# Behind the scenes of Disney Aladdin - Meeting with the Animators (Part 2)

The S-curves. Well, we chose the S-curves specifically, and it's calligraphic S-curve.
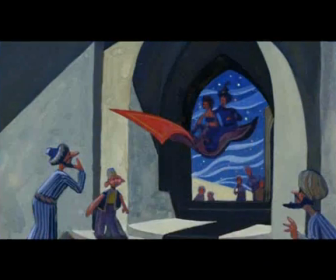[0:07]
It's not perfectly symmetrical. We chose that because those are the kinds of lines that we saw
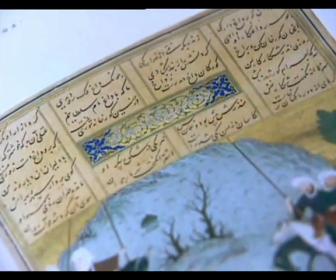[0:14]
in the Arabic calligraphy and in the Persian miniature paintings that we were looking at.
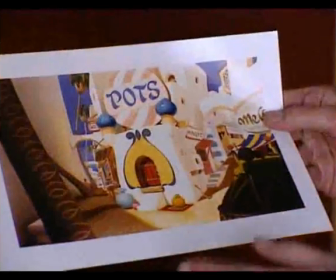[0:21]
My feeling about the backgrounds, about the environments, was they should be places that invite you to explore them.
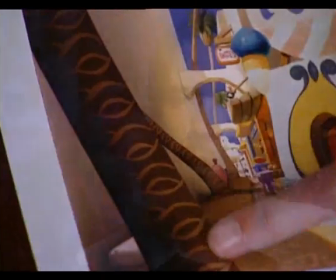[0:29]
They should be inviting. They should be attractive.
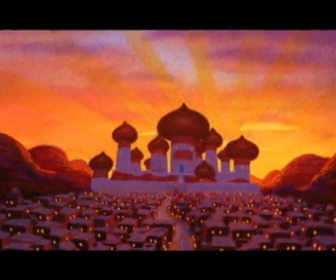[0:31]
They should not be off-putting in any ways, which is why we deliberately chose to round all the edges off of buildings and have,
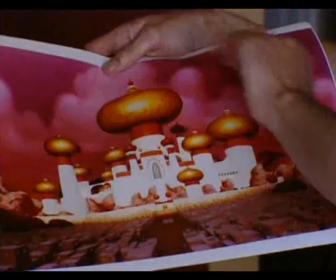[0:39]
very few, if no, sharp edges.
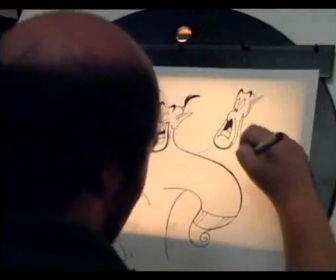[0:43]
And so it felt like, curvy environment, curvy characters, and I thought, who does curves the best in the world?
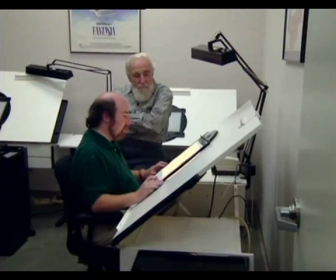[0:52]
Al Hirschfeld. I had always been a fan of his work. My parents both loved Hirschfeld.
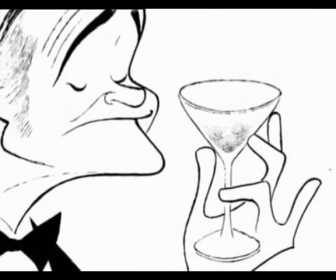[1:02]
And so between all of that, I was just getting more and more hooked on Hirschfeld. And I started going in that direction. The big question was, well, if we do this with the Genie, we really are going to have to do this somewhat with all the other characters.
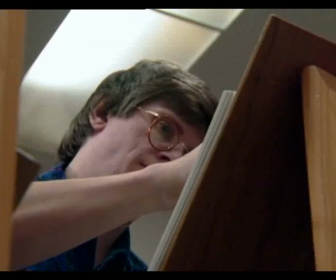[1:19]
We did, where we pulled all the animators together, Glenn Keane and Mark Hand and these guys, and we really said, how can we let this influence percolate through all the characters? And everybody really enjoyed that challenge. Except for the carpet, who remained a rectangle. And that's just because of Randy. He was obstinate. Yeah. We tried to get him to But because you guys had been through so much of that and you were so quick on your feet to make the adjustments, I think for the animators coming onto it, the film was one of the most fun. It was such a lark, and you were letting everybody do the things they'd been waiting to do all their lives. The really exciting thing to this gang of animators was that we were going to make a movie that was in some sense a satire of a Disney movie. My assistant, Kathy Bailey, came running into my room. She said, they've lost it. You have to go outside and look at the storyboards. They have the Genie turn into Arnold Schwarzenegger.
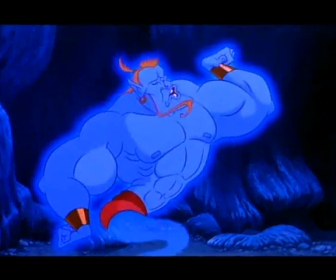[2:08] The ever impressive.
Right off the bat, the movie starts playing around with what's legitimate in the world of the movie and what's parody and what's anachronistic. So I run out there, and he's not turning into Arnold Schwarzenegger, he's turning into all kinds of other current personalities.
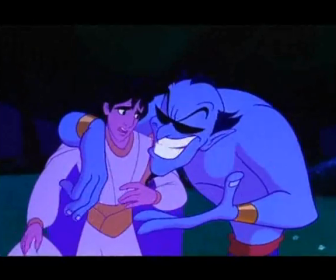[2:24] Yo, woo, woo. I can't believe it. Here's the deal.
And I thought, what are they, nuts?
Excuse me?
One of the devices was that the peddler who sings the song at the opening and does the introduction,
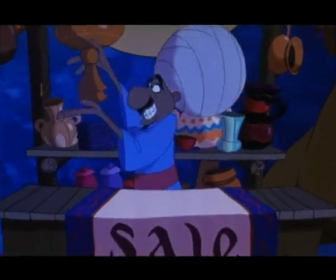[2:35]
who's, of course, Robin Williams' voice, introduces Robin's humor into the movie right away.
Combination hookah and coffee maker also makes julienne fries.
Without that, the Genie appearing 35 minutes later may come as such a huge jolt that the audience might reject it.
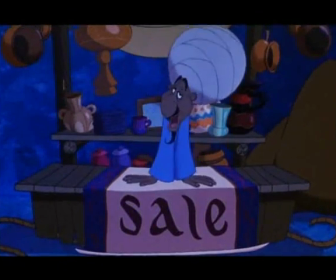[2:53]
We actually loaded a box full of props. Then, once the mic was opened up in front of Robin, pull the cloth off, and he riffed on each object he pulled out.
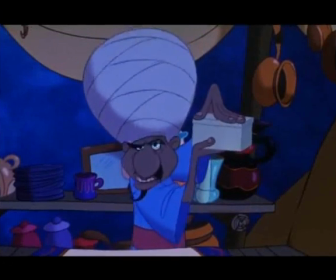[3:04] This is the famous Dead Sea Tupperware. Listen. Still good.
At one point, he pulled up a bra, and he went, "Look at this, it's a double yarmulke. Look at this, it's a double slingshot." We tried to get it in the movie, didn't last, but... So once he's established a little bit of tone of stand-up comedy, then we go into the prologue with Gazim and Jafar and Iago, and for the next 30 minutes or so, Iago gets to sort of fill in.
Oh, there's a big surprise!
For what Robin is going to do when the Genie finally appears.
Me?
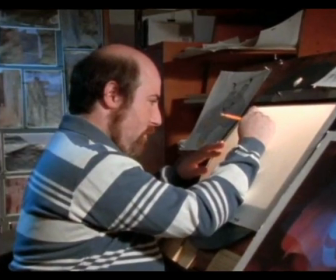[3:44]
There's another thing that I would mention, is that, it was my subversive pleasure to conceive the Genie as Jewish and Aladdin as Arabian. And it really felt like a buddy comedy.